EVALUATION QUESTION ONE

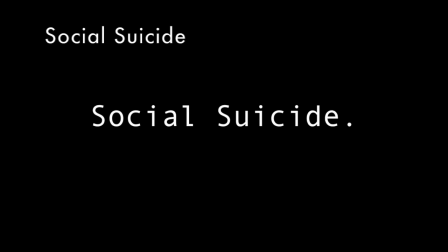The title of my film, Social Suicide, creates an enigma code, which is conventional of opening sequences, making the audience want to continue watching.
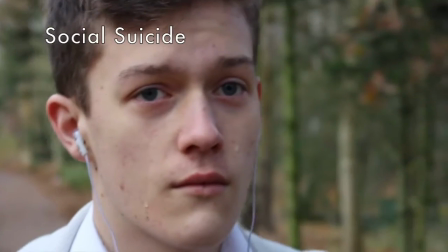The title could be seen literally foreshadowing the boy may attempt to commit suicide because of what has happened, or a metaphor that he metaphorically killed his status socially online.
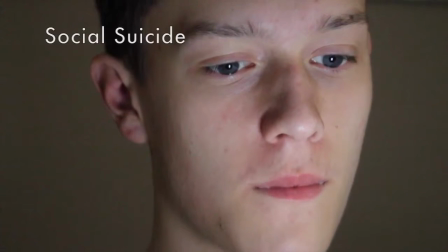The locations are quite simple, but in terms of social class did not show the lower or middle class,
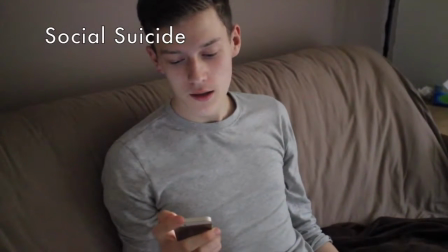which is unconventional of the genre, challenging it, and showing that what happened in the storyline can happen to anyone.
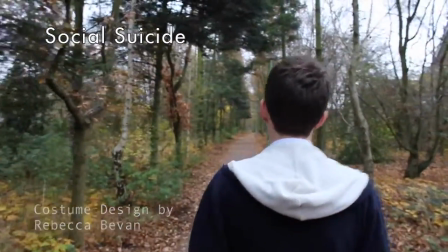There are only two locations in My Opening Sequence. The limiting of locations and scenes is conventional of opening sequences, as to not make it appear like a trailer.
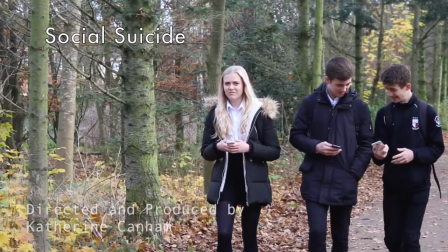The costumes show the characters are young and still go to school.
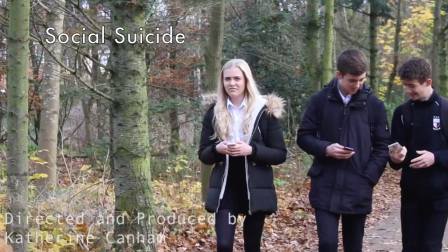Most social drama films focus on teenagers, showing this aspect of My Opening Sequence uses and supports conventions.
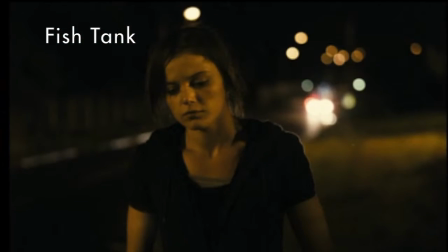This is shown in the film Fish Tank, where the main character is young and isolated, and the audience is made to feel sympathy towards the boy.
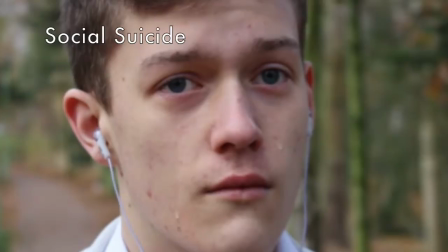In my opening sequence, the audience is made to feel sympathy towards the main character, encouraged by the haunting voices at the end of my opening sequence.
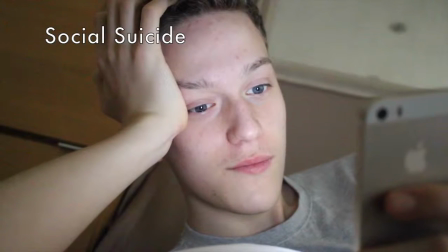The phone is a very important prop, as the problems in my opening sequence are all caused because of that.
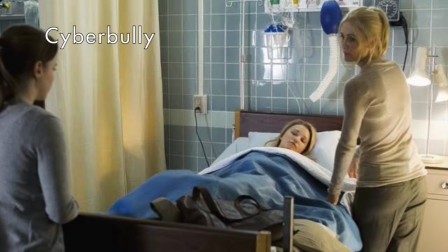In Cyberbilly, a film created in 2011, a girl meets someone online who spreads rumours about her, and later on in the film, she decides to take her own life.
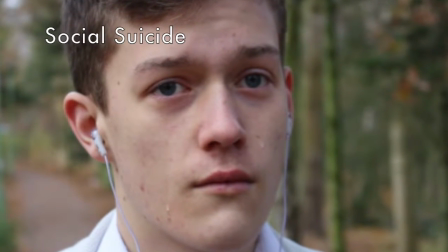This could be an enigma code of my opening sequence, depending on how the viewer interprets the storyline.
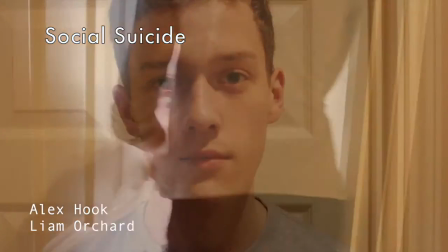The editing style of my opening sequence is generally slow paced, which is conventional of the genre.
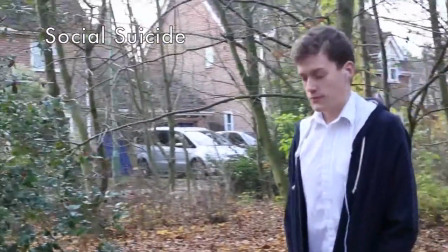However, at the end when the main character is walking towards the big group of people, the pace quickens, building up tension.
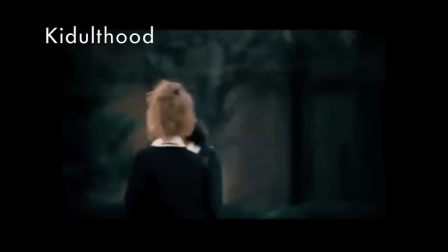This can also be seen in Kidderhood. This film has a fast paced opening of the choppy shots between the teens running around, which is unconventional of the genre.
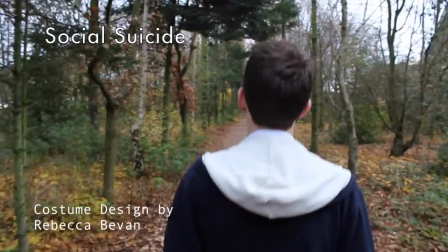Most of the camera work in my opening is handheld as this gives a sense of reality to the film.
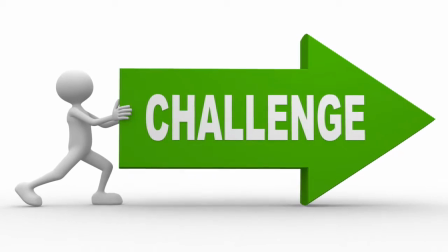Both of these aspects of My Opening Sequence challenge conventions of the social drama genre. I did this to make my enigma code clear and to make the audience feel sympathy towards the boy.
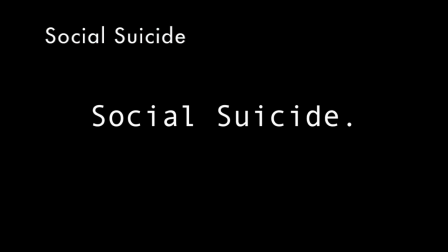The typing effect of the titles show issues within the opening sequence as it reflects the use of technology and social media, where all the issues within My Opening Sequence are caused. The font is simple but effective and links with the theme of My Opening Sequence, conventional of this. The typewriter style of font reinforces the idea of the dangers of social media.
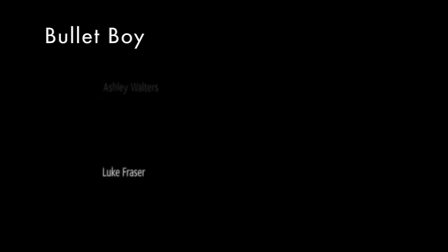Most social drama films, such as Bullet Boy, use a simple font as it is conventional of the genre. I have developed this by adding a typing transition in the main title and in the credit titles.
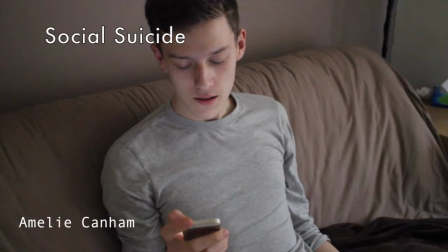The storyline is introduced to the audience by showing the problem the main character is faced with. This creates the stepping stone for where the story will lead. This is conventional of opening sequences, as it easily introduces the storyline, preparing the audience for the rest of the film.
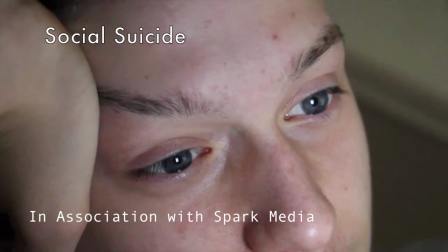The genre of my opening sequence is suggested by the slow pace at the beginning and the simplicity of the titles.
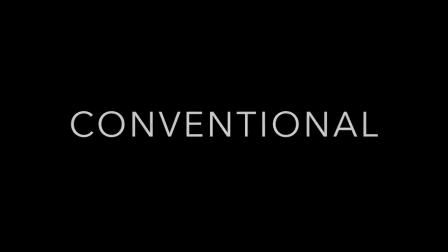Both of these features are conventional of the genre, however there are also moments where the pace of the opening sequence could suggest a different genre,
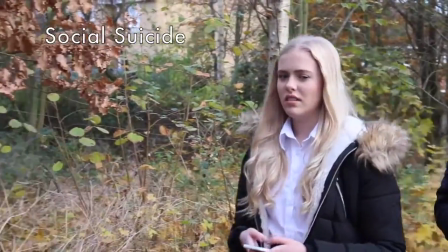but with the other conventions of the social drama genre in my opening sequence it is clear.
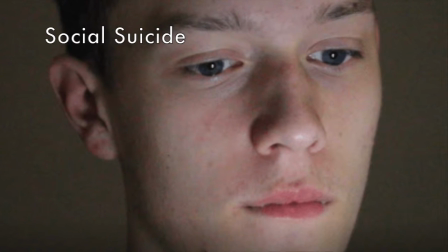The main character is shown as isolated using the convention of my chosen genre.
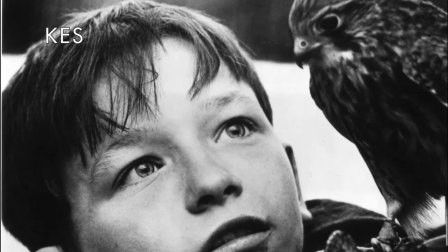This is shown in the film Kess as the boy feels isolated after his father kills the kestrel he has been caring for.
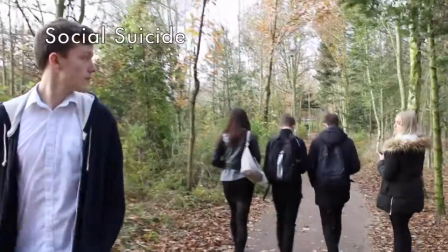This is emphasised by the sounds I used in my opening sequence, such as the voices at the end as they reflect how he is isolated.
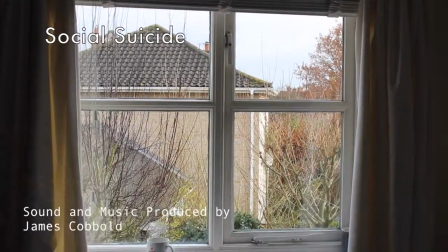The music and sound I've used in my opening sequence is slow at the beginning as this is conventional,
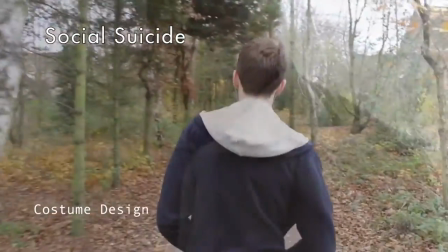however later on in the opening sequence there is a turning point where the pace is quickened by the use of sound.
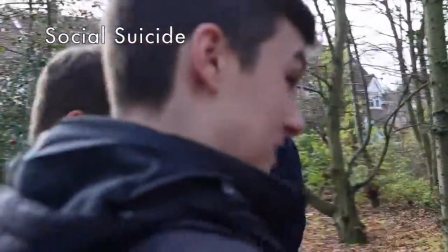The voices come in and bombard the boy, building the tension and challenging the conventions of the film genre, as shown in kid-old-hood.